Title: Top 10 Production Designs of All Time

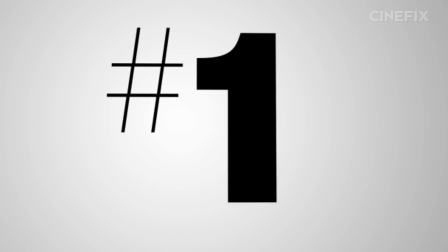17:27 Finally, our tour of period pieces deposits us in the present with a look at the best of contemporary design.
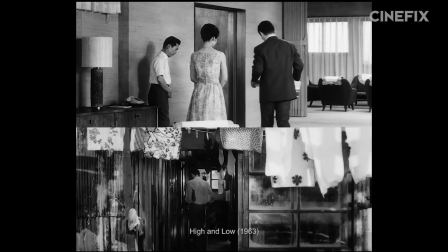17:34 Not just designing within the current period, but attempting to capture its essence in its design.
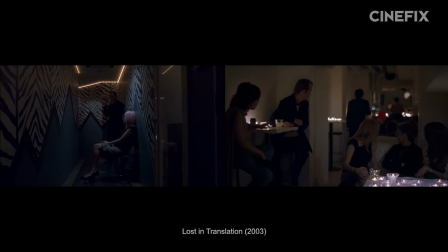17:39 Today, the Florida Project, The Lobster, and Lost in Translation all show us different sketches of our world.
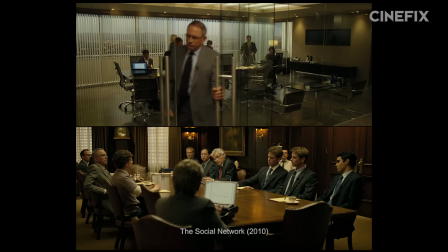17:45 The Social Network is flawless in designing a clash in the upper echelons of our society,
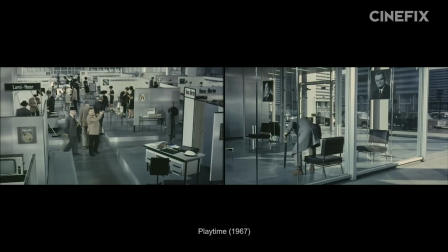17:50 and Playtime explored the gorgeous alienation of its time in an uber-stylish send-up of modernity.
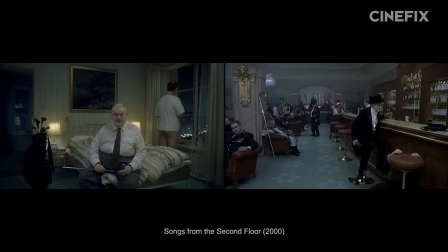17:55 But for our last pick, we think nothing has quite combined humor, humanity, loneliness,
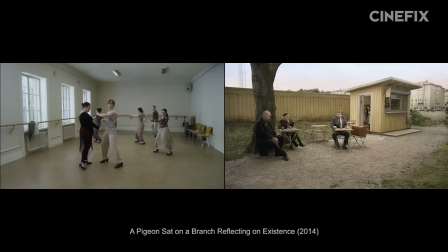18:00 and character like the idiosyncratic design of Roy Andersson's Living Trilogy.
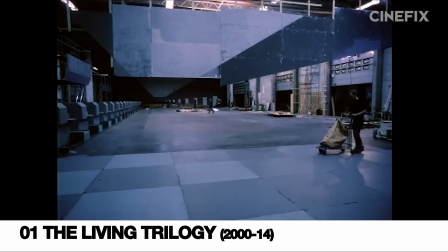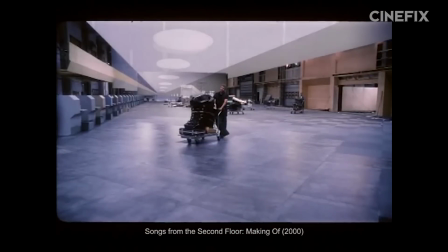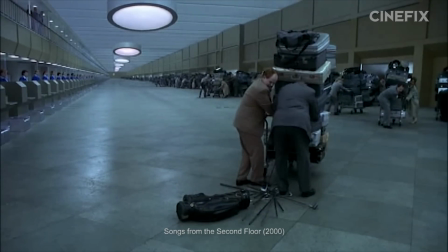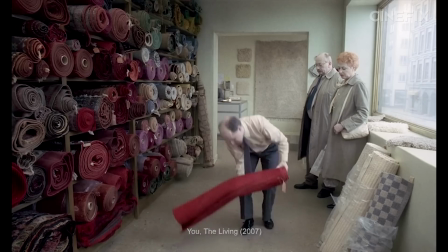18:19 Every single one of the over 100 vignettes in the Living Trilogy is fabricated entirely from the ground up for its own precise camera angle.
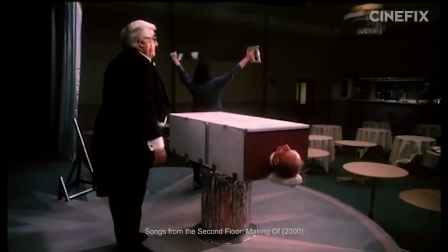18:28 He actually puts the camera there first and then builds the set around it, incorporating detailed trompe-l'oeil,
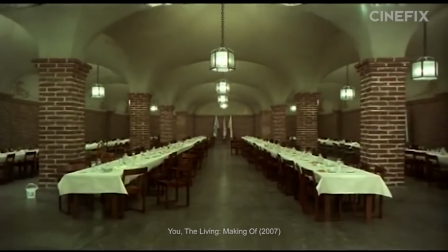18:34 seamless backdrops, puppets, and miniatures, sometimes in an act of dissatisfaction, scrapping the whole thing to start from scratch.
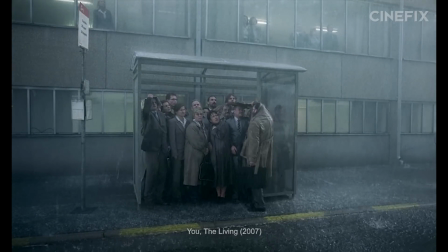18:41 Which means that this is inside a film studio. And this too.
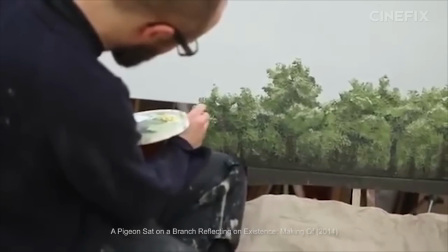18:46 His design specificity is borderline neurotic, but by God does it work.
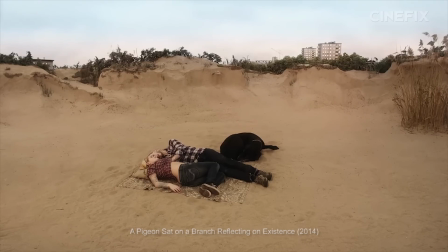18:50 The elaborate plannedness of it all makes details like the particularly bright yellowness of a chair or the
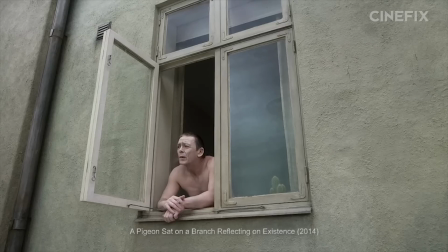18:56 strange placement of a pipe almost worth marveling over and occasionally laughing at in their own right.
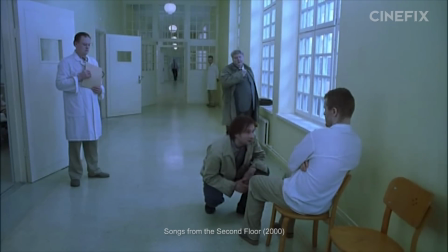19:02 The effect is one of hyper-reality. It is the world over-curated and distilled down into extra detail.
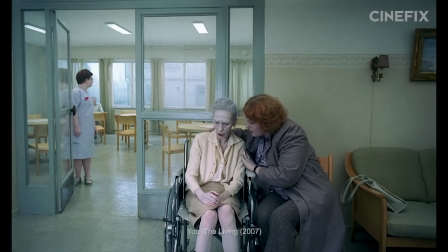19:08 It feels like a generic nowhere with splashes of specific everywhere.
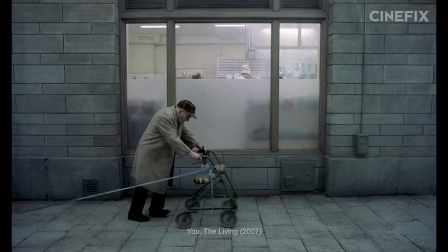19:13 Embedded in the ennui and existential angst of his idiosyncratically dreary design is a canvas on which
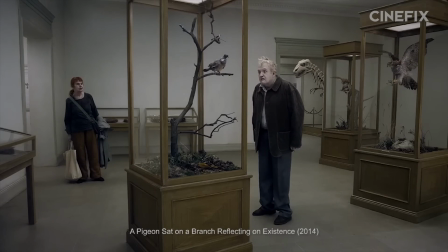19:19 which his personal philosophies on modern life can shine through.
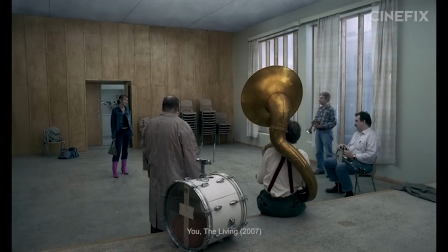19:22 It is a sad, ashen, lonely landscape of sets on which even the smallest display of genuine humanity stands out and shines,
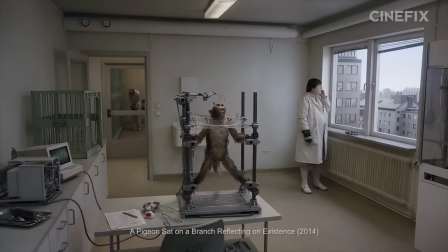19:30 which is why we think it's one of the best examples of production design of all time.
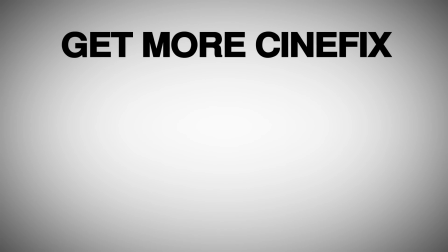19:36 So what do you think? Disagree with any of our picks? Did we leave out one of your favorite movie worlds? That's just life, I guess, filled with many wonders and over before you reach most of them.
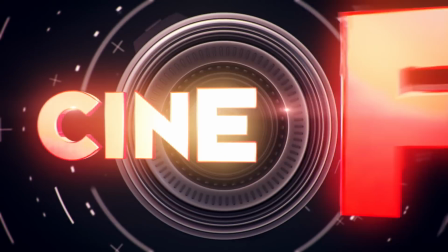19:45 Oh well, let us know in the comments below and be sure to subscribe for more CineFix movie lists.